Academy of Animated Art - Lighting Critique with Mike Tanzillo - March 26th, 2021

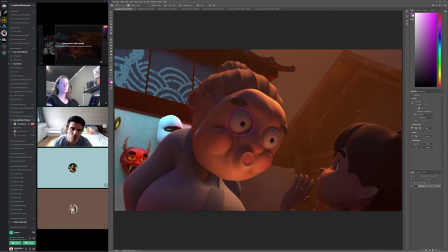I think that's working out well. I do again, I want to see the eyes pop a little bit more. And And overall, I just want to, like, I'm not 100% sure, like, what mood you're trying to evoke in this scene.
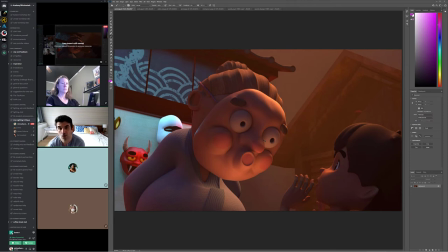Like, is this a kid visiting his kooky grandma? Or is this, like, something sinister is about to happen? It feels a little bit off with some of the stuff. But I do want to see some more reference just to get an understanding of kind of the visual look that you're going for.
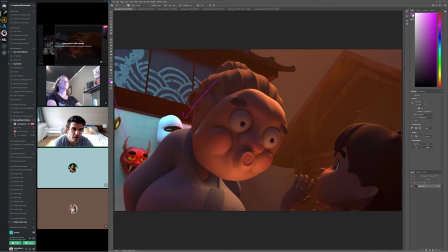There's multiple light colors. There's a cyan light. there's the red light back here now we've got a whole lot of warm light um and then and then back here uh there's a lot of you know and actually up until now i thought that we were inside but seeing the roof of the house and seeing that space
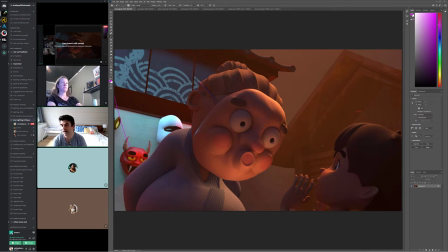back there i guess i guess we're outside so now it's more about like is it it's nighttime with some artificial light if that's the case then we want to um fill in with some like you know bluer light and see a little bit of sky back here um
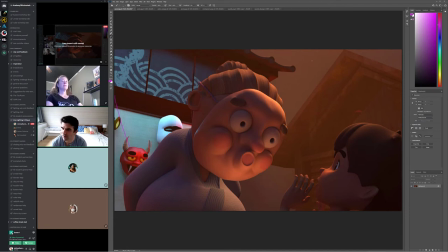yeah so that that that really i just want to check your motivation and and to see like the type of look that you're trying to build uh so for the next iteration just just let us know and then we can we can go from there but i because i like if we're if
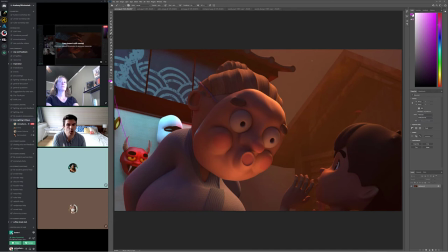we're feeling um like like let's say let's say we're going for this like moody scary thing um definitely i would consider toning down this cyan light back here and making it more about the red light and then infusing that red light into this space here in the foreground uh again if it's just
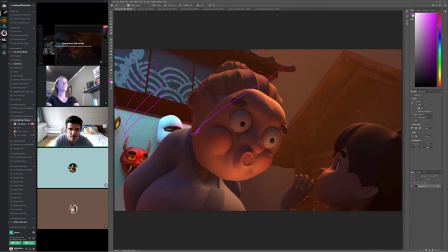light coming from over here again i'm not quite sure what the source of it is but it could also shine here and create like this hard rim on her face and then this side of her face could go darker and then we can kind of play up this bounce light from this side of her face and the background could go darker because right now it's just like haze um and there's not a lot of shaping in there but
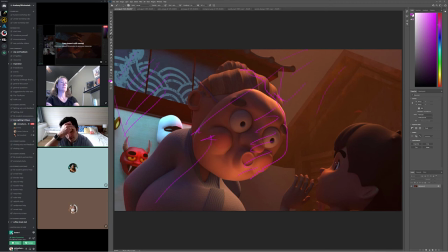we can allow like the deep background to go darker and then create more shaping here and then for the character um he would also because if he's in danger um we also want him to feel close to that danger which in this case is that red light so we want to see more red light on him so just like kind of kind of trying to play up that mood and that emotion a little bit more so uh it's a
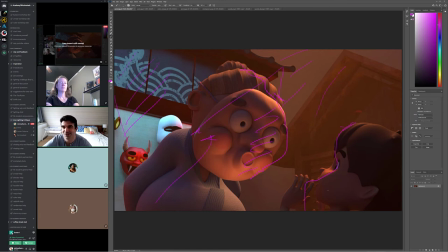good it's a good start the anime the whole thing just made me like i keep giggling about it so um so good job with that all
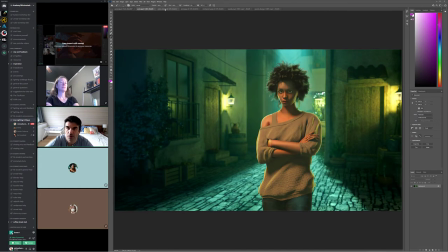right andre so this one's looking great this is the previous version we talked about increasing the contrast a little bit like getting it to pop just a touch more i think that looks really good i think the colors look good the ideas really help out a lot i think that this one is done um
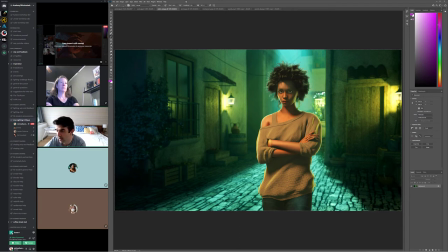so if this is the i'd like to add this to the the uh woman in the window hall of fame area so um if this is your final render cool let me know uh send it over or or if you want to like re-render to higher resolution or make any final tweaks yourself awesome uh just send it over and I'll add it to the Hall of Fame.
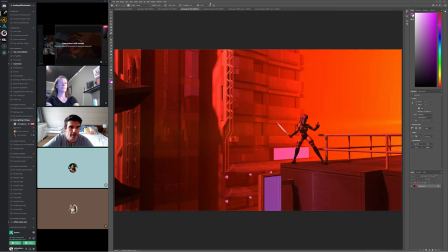So really good job there. Jeremy. So this is taking a little bit of a turn from the previous version.
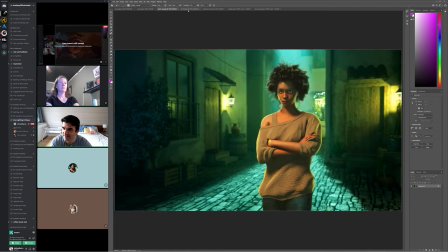You can see, like I'm just looking at my own face as I pop in here and now like I'm going very red.
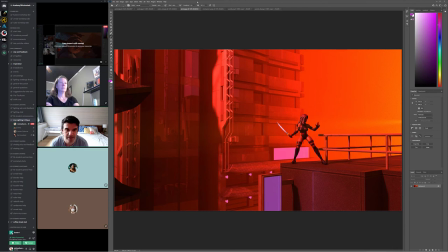So that is cool. So the one thing that you mentioned that before really tackling anything else is I want to figure out what's going on with why we can't see the light through the windows. Because I think that'll really, really play up. I think that'll really, really make an impact.
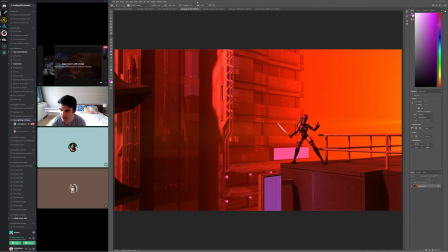So, um, the things to check would be to check the, uh, like, okay.
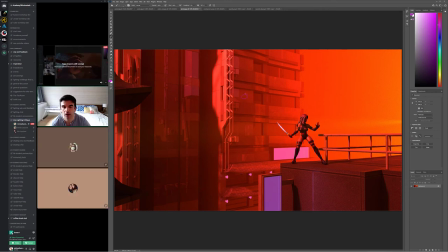So if we put, um, if we put a light in here, uh, in the lights, not signing through, there's a couple of things that could cause that. Number one is like, um, that there's, uh, like there's not enough trans transparency in the shader of the window.
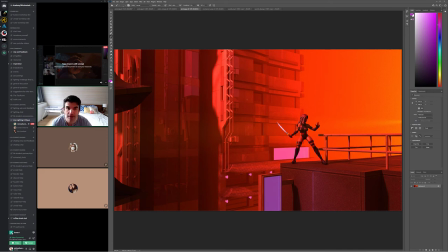Um, there's not enough rays. Cause Because what will happen is, let's say there's a double pane of glass there, and you have the rays only passing through one refraction ray.
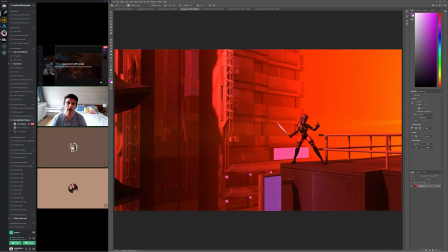That will actually hit that, go to refract, and not actually continue onward. So I'm curious as to what's going on there.